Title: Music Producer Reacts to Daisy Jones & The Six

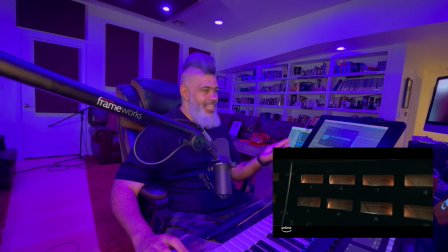234s
i love that man look at that it's moving the faders are moving yeah this is cool i don't know who i am
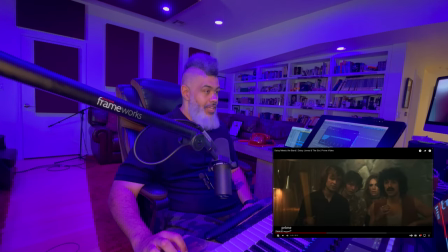246s
what what do we need the audience you mean the band she's talking about yeah yeah i mean a lot of times especially having that window in a recording studio that can get awkward sometimes just watching having people watch you record debbie's working today oh shit
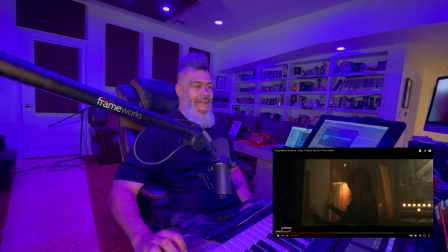263s
then a lot of times you end up getting like reactions from people that are in the other room and okay
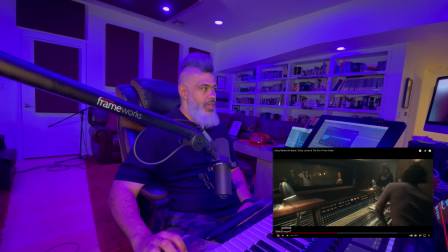269s
i can mess up your performance take two plenty of times that i've kicked people out of studios i
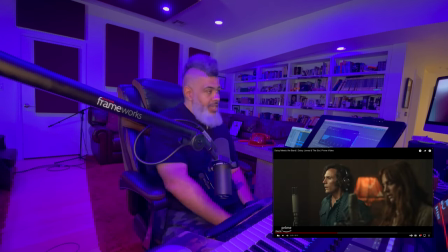274s
remember i was doing a session with chris brown and uh i had to clear a room full of people i had to clear a room full of people so i could concentrate yeah
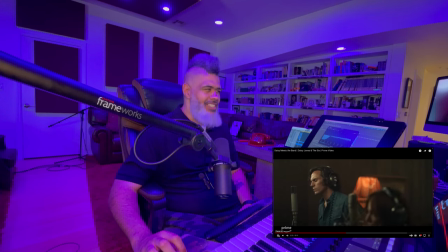284s
yeah they're really kind of nailing the bible what it feels like to be in a studio baby baby baby oh he's got a great voice too. Amazing vocal.
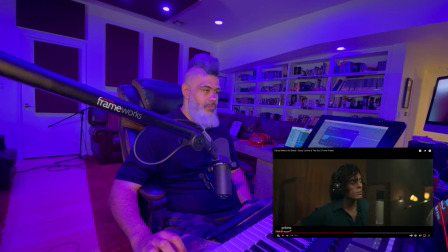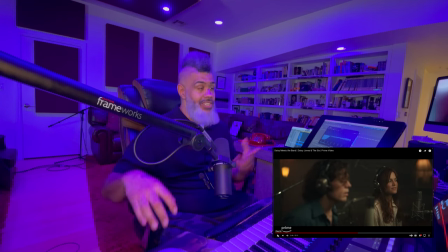310s
And it sounds like, here's the other thing that I like about this. It sounds, the way this is mixed, and what I mean by mixed is the way this sounds,
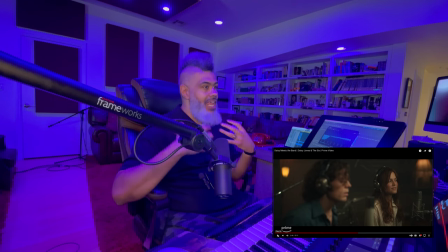319s
the way the audio of this is set up, I really feel like I'm in the room listening to him record. Now, if we were being uber realistic about it we wouldn't be hearing any music obviously because the music is in his headphone but
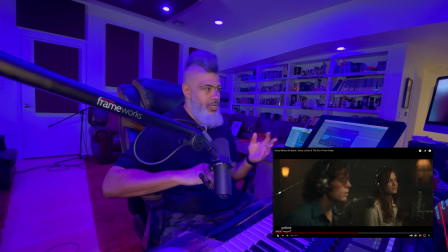335s
having said that i mean it is a show you got to hear you got to hear what he's doing i feel like i'm really i don't feel like i'm listening to him pantomime to a to a uh to a recording i don't feel like i i don't think he's lip syncing i mean he's obviously lip syncing but it
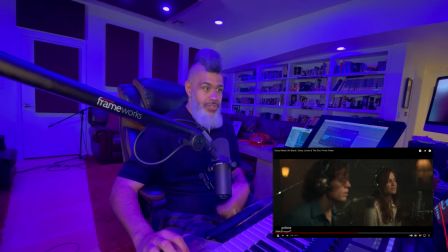350s
feels like he i'm actually in the room listening to his voice did we unravel a long time ago and When you notice, this is so subtle, and all of my sound nerds out there will totally understand this. Listen to the shift in how everything sounds from when we go from where they are in the room right there,
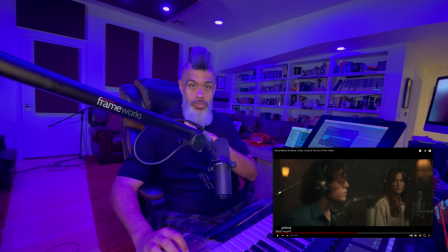370s
the camera's right there in the room, and then we shift to the control room. Listen to the change in the sound. And so now it sounds like it really would sound if we were in the control room listening through a pair of speakers.
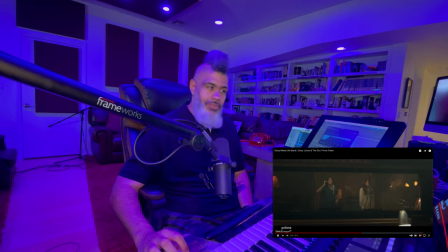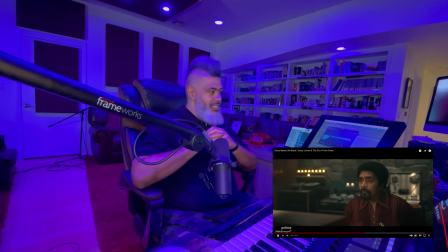391s
small details like that makes such a big difference it really does and now we're back in the room
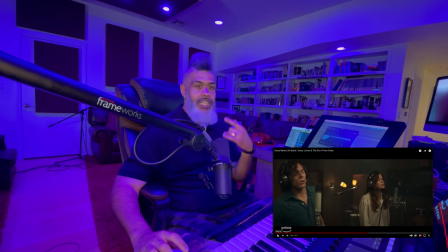398s
it sounds like they're right there like i said the only thing that's not realistic here is if we were in the booth or in the recording room in the studio with them we would not be able to hear them there are no speakers in that room we would not be able to hear the music we'd be able hear them obviously because they're singing right
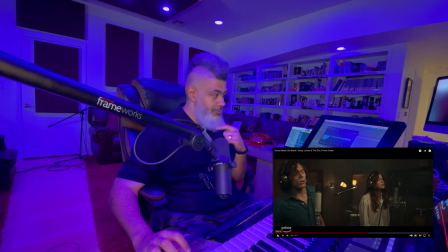417s
there but we wouldn't be able to hear the music the music only exists in their headphones uh